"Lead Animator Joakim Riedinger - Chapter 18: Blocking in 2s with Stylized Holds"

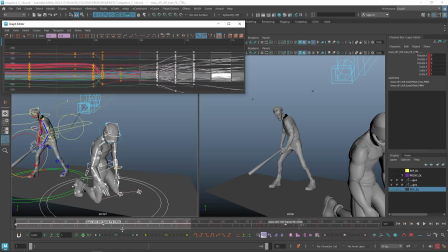8:18 So if I use that, and now I smooth, things will be smoothed throughout the timeline. So that's super useful. But yeah, in my case, boom,
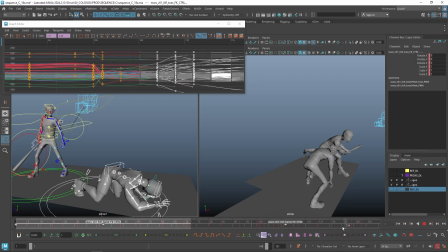8:33 the last fall here feels way too long.
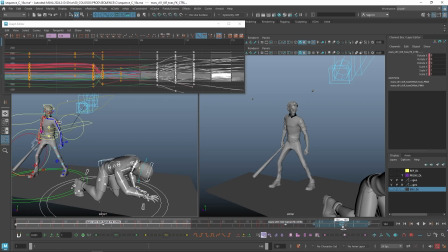8:46 So maybe I want to keep like the knees pose a bit longer. Still.
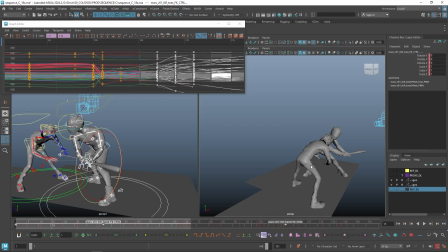9:05 Yeah, for now that's fine.
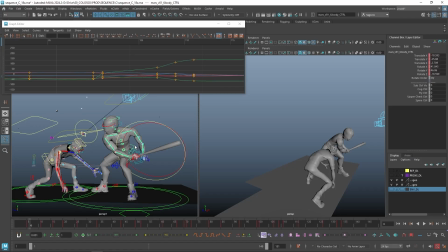9:13 Okay, obviously everything is way too weird and floaty. So now I like to look at my anim curves. See if I can spot some weirdness.
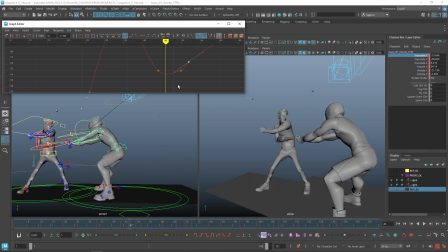Usually, if you have like things happening like that, I prefer to make it a true statement.
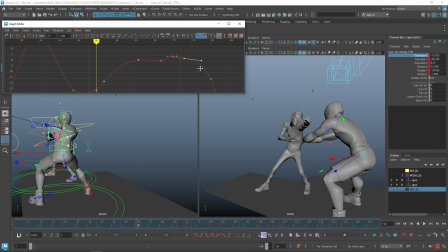9:49 Avoid the weirdness. But I prefer that rather than having the default auto key, which is like flattening everything. This guy gives it a more organic look.
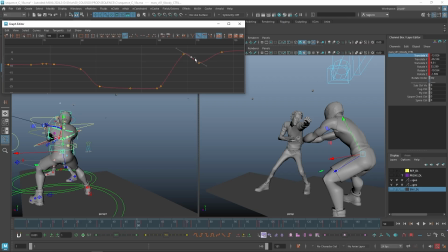All right.
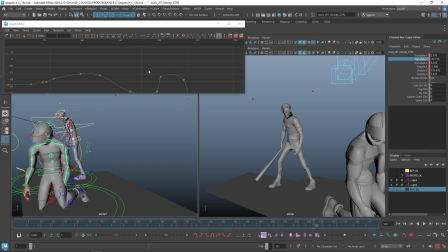10:17 The most important channel for me is the translate Y. If we have things, weird things like that,
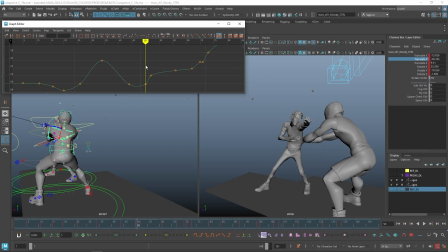10:26 that will be weird. That will give us some anti-gravity things that we talked about. So I would come up and smooth that out. Take a bit more time. That's a no-go here.
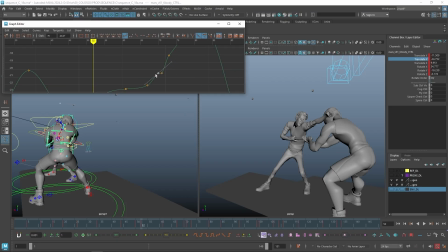10:46 As we talked about in the chapter before, things are never stopping straight. You should always like ease into the motion, especially with gravity and translate Y. You cannot force
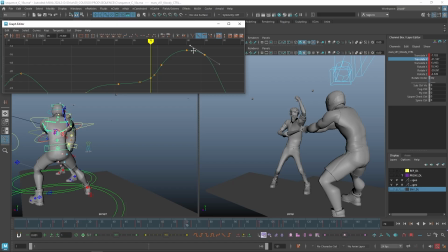11:03 translate Y to stop completely. It will never be the case. So yeah, this is more like massaging your animation.